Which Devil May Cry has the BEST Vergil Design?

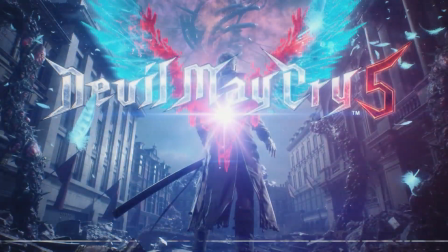0:31 Back in 2020, I made two videos back-to-back about Devil May Cry 5's dual main characters, Dante and Nero.
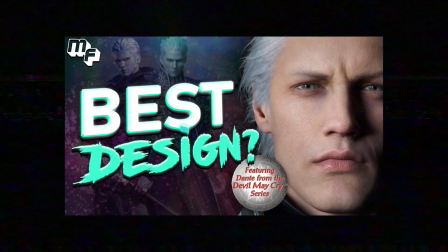0:39 Vergil is obviously the guy who needs profiling next, as he's one of Devil May Cry's most popular characters and iconic villains.
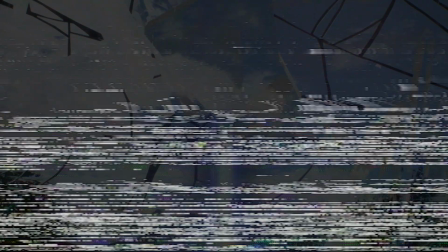0:47 He's synonymous with lead character Dante's backstory and has had a deep range of appearances across the series too.
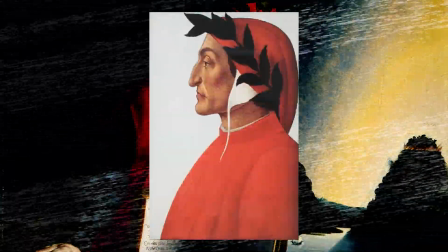0:58 Like Dante, Vergil's origin also spurs from Italian poet, writer, and philosopher Dante Alighieri's narrative poem, The Divine Comedy.
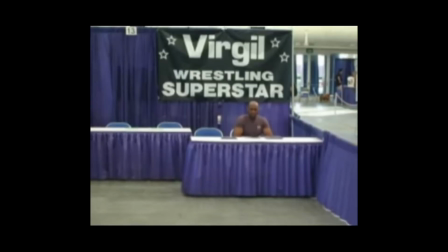1:07 Here, Vergil, with an I, not that Vergil, acted as a guide to protagonist Dante,
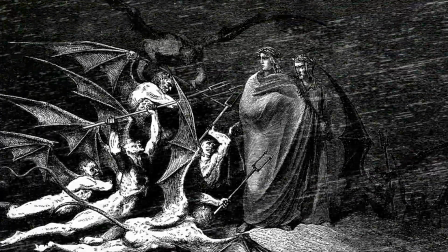1:14 displaying all of the noble virtues attributed to the perfect Roman as they descended into the inferno of hell.
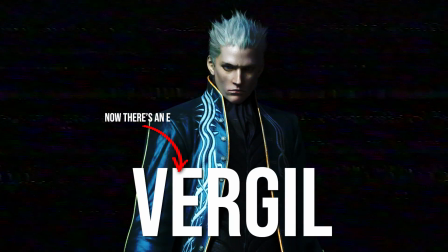1:20 This is quite the opposite to Devil May Cry's character, who is as antagonistic as they come.
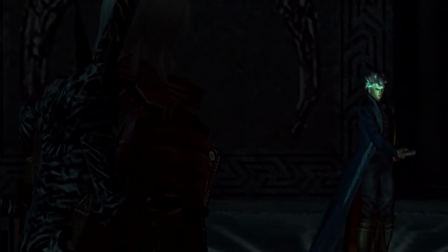1:27 The antithesis to his brother Dante, Vergil is quiet,
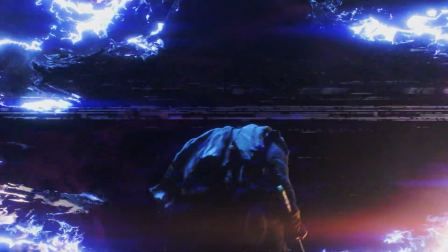1:31 calculating, and power-crazed, keen to embrace his demonic nature if it means reaching his full potential.
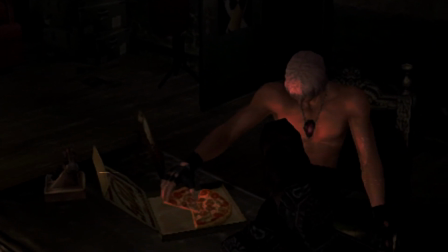1:37 A sharp contrast to Dante's willingness to put his feet up and tuck into a pizza.
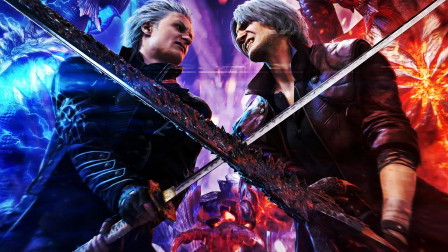1:42 Vergil's design isn't dissimilar from Dante's,
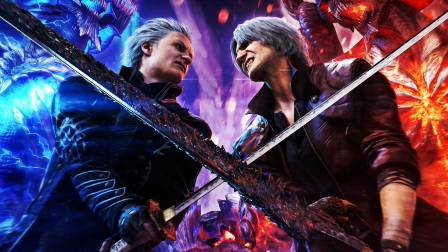1:45 though it still incorporates elements that are intended to set the brothers apart and show off their opposing character traits and worldviews.
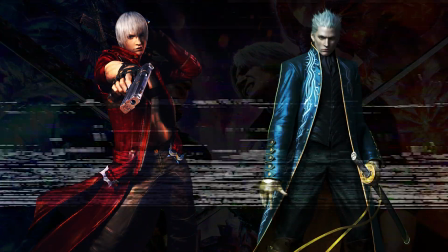1:52 The similarities? They both have pale skin, silver hair, blue eyes, and slim physiques.
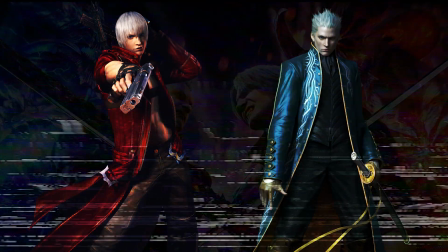1:58 But their aesthetic differences come in the form of elements that the characters can control, their fashion sense.
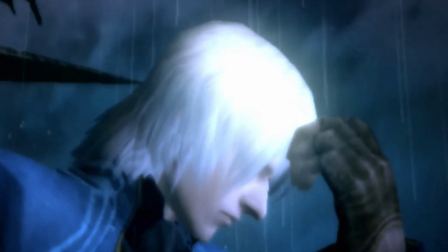2:04 Vergil doesn't let his hair flow loose like his carefree brother. He slicks it back to maintain his calculating look.
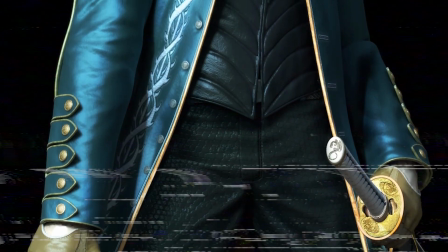2:10 As well as that, he often opts for a classier fit. His trademark blue-collared jacket is littered with intrinsic details such as golden lining,
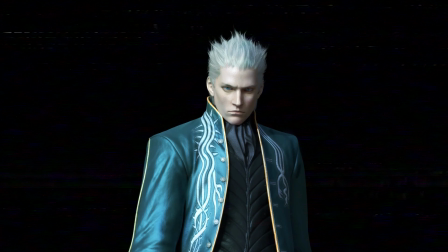2:19 silver and gold buttons, and strapped shoulders, a stark contrast to Dante's much simpler red leathers.
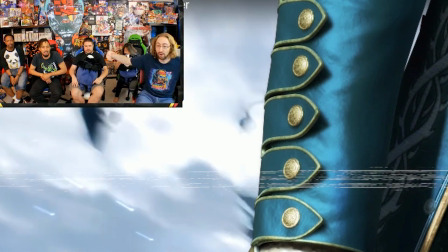2:24 Some of the features of his jacket, such as the cuffs, are so recognisable that YouTuber Maximilian Dude was able to accurately predict
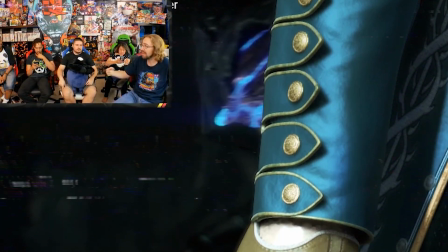2:33 the character's inclusion in Devil May Cry 5 from a split second of footage when that game was announced at E3 2018.
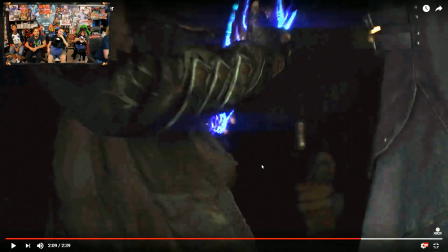2:40 Enhance! He can break those cuffs! Yep! Look! That's Vergil. 100% we're done.
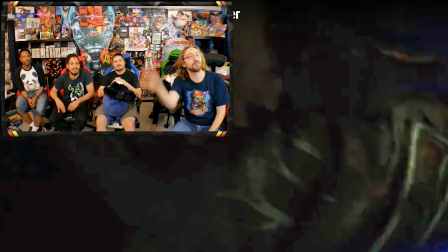2:45 Vergil. Said, that's Vergil. That's Vergil's cuffs. Vergil confirmed. Yeah. Sorry. Fucking very happy.
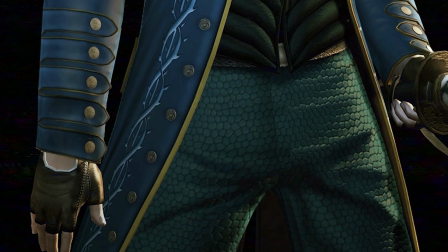2:53 Serpentine elements are also present throughout Vergil's ensemble, whether it's a snake skin texture or a snake's head hanging over his coat's left shoulder.
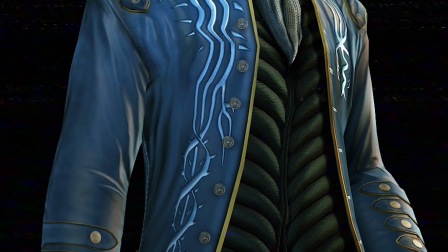3:01 The character is clearly portraying himself as an apex predator.
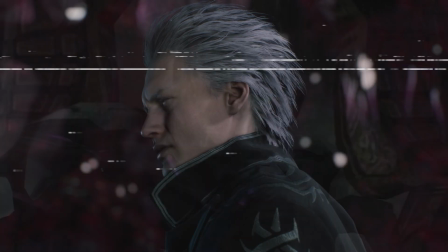3:05 Despite this notable character design that lives on to this day, Vergil didn't always start out like this.
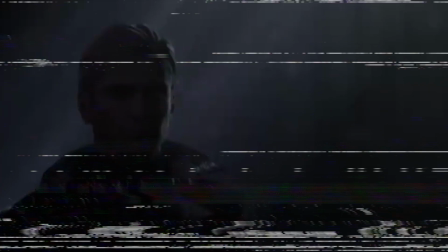3:11 Today we'll explore how his appearance has changed throughout the Devil May Cry series and decide on the one that I think ranks above the rest.
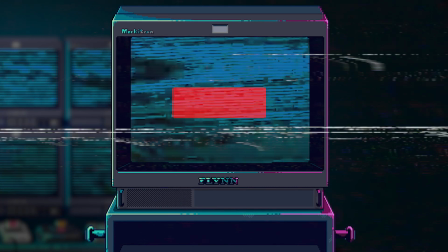3:18 You know what to do. If you like the video and want to see more videos like this, please subscribe, drop a comment, and hit the notification bell.
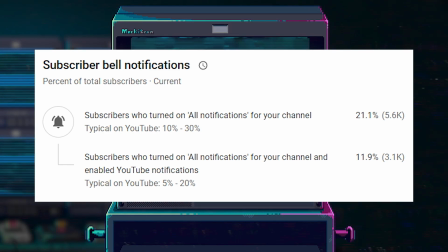3:25 Seriously, guys, look at these stats. As far as I'm concerned, subscribers are meaningless, but they do help more opportunities come the channel's way.
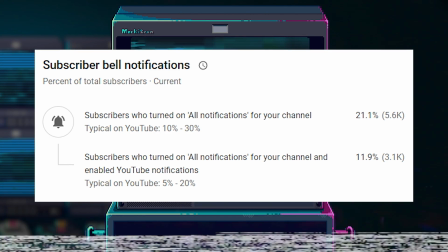3:34 So if you can support, it'd be very much appreciated.
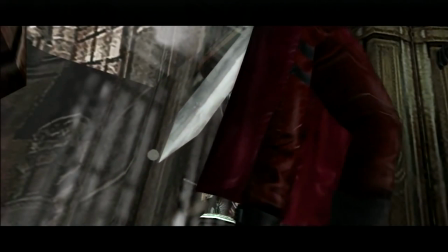3:41 Vergil made his debut in the original Devil May Cry alongside his brother, technically.
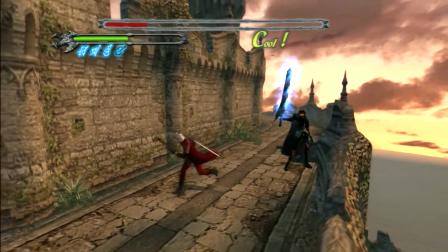3:46 He first appeared as a boss character who would check in with Dante for a periodical ass-whooping throughout the title.
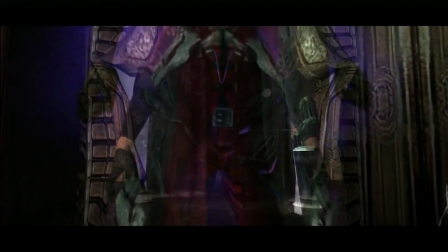3:52 Here he had been corrupted by villain Mundus and was known as Nilo Angelo,
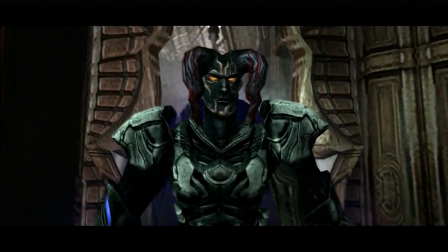3:56 a horned demonic knight-like figure equipped with a full set of armor and giant broadsword.
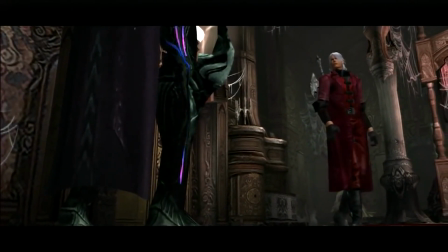4:01 Angelo is covered head to toe in body armor with a humanoid face engraved into his helmet to perhaps signify the soul trapped within.
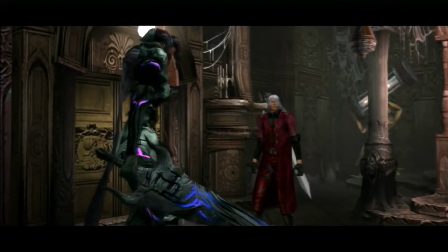4:08 He wears a purple cape which complements the dark tones of his green and bluish armor, which changes in color the more damage Dante dishes out to it.
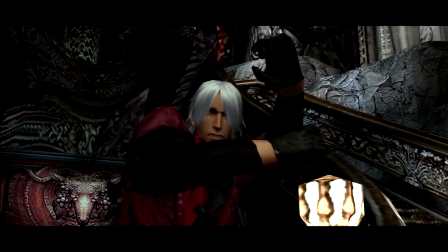4:16 Eventually, after a number of boss battles, Angelo transforms. With this, his human face is finally revealed.
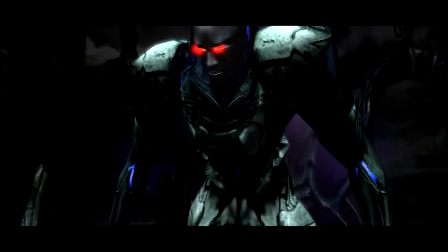4:22 The most obvious feature here is clearly the imposing glowing red eyes and pale skin,
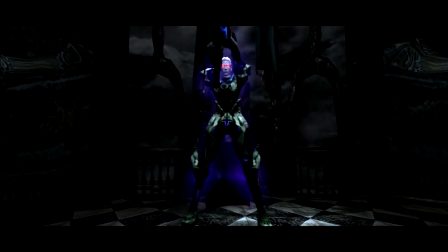4:26 but we can also see recognisable elements from his human design such as the slick back silver hair and a clean shaven face.
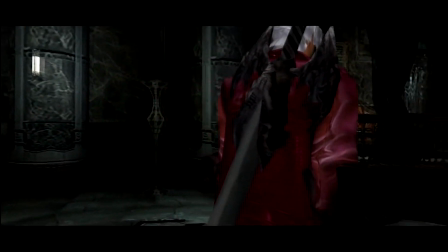4:33 After his defeat, Vergil drops the perfect amulet, which would be an accessory that would become synonymous with his appearance in future titles.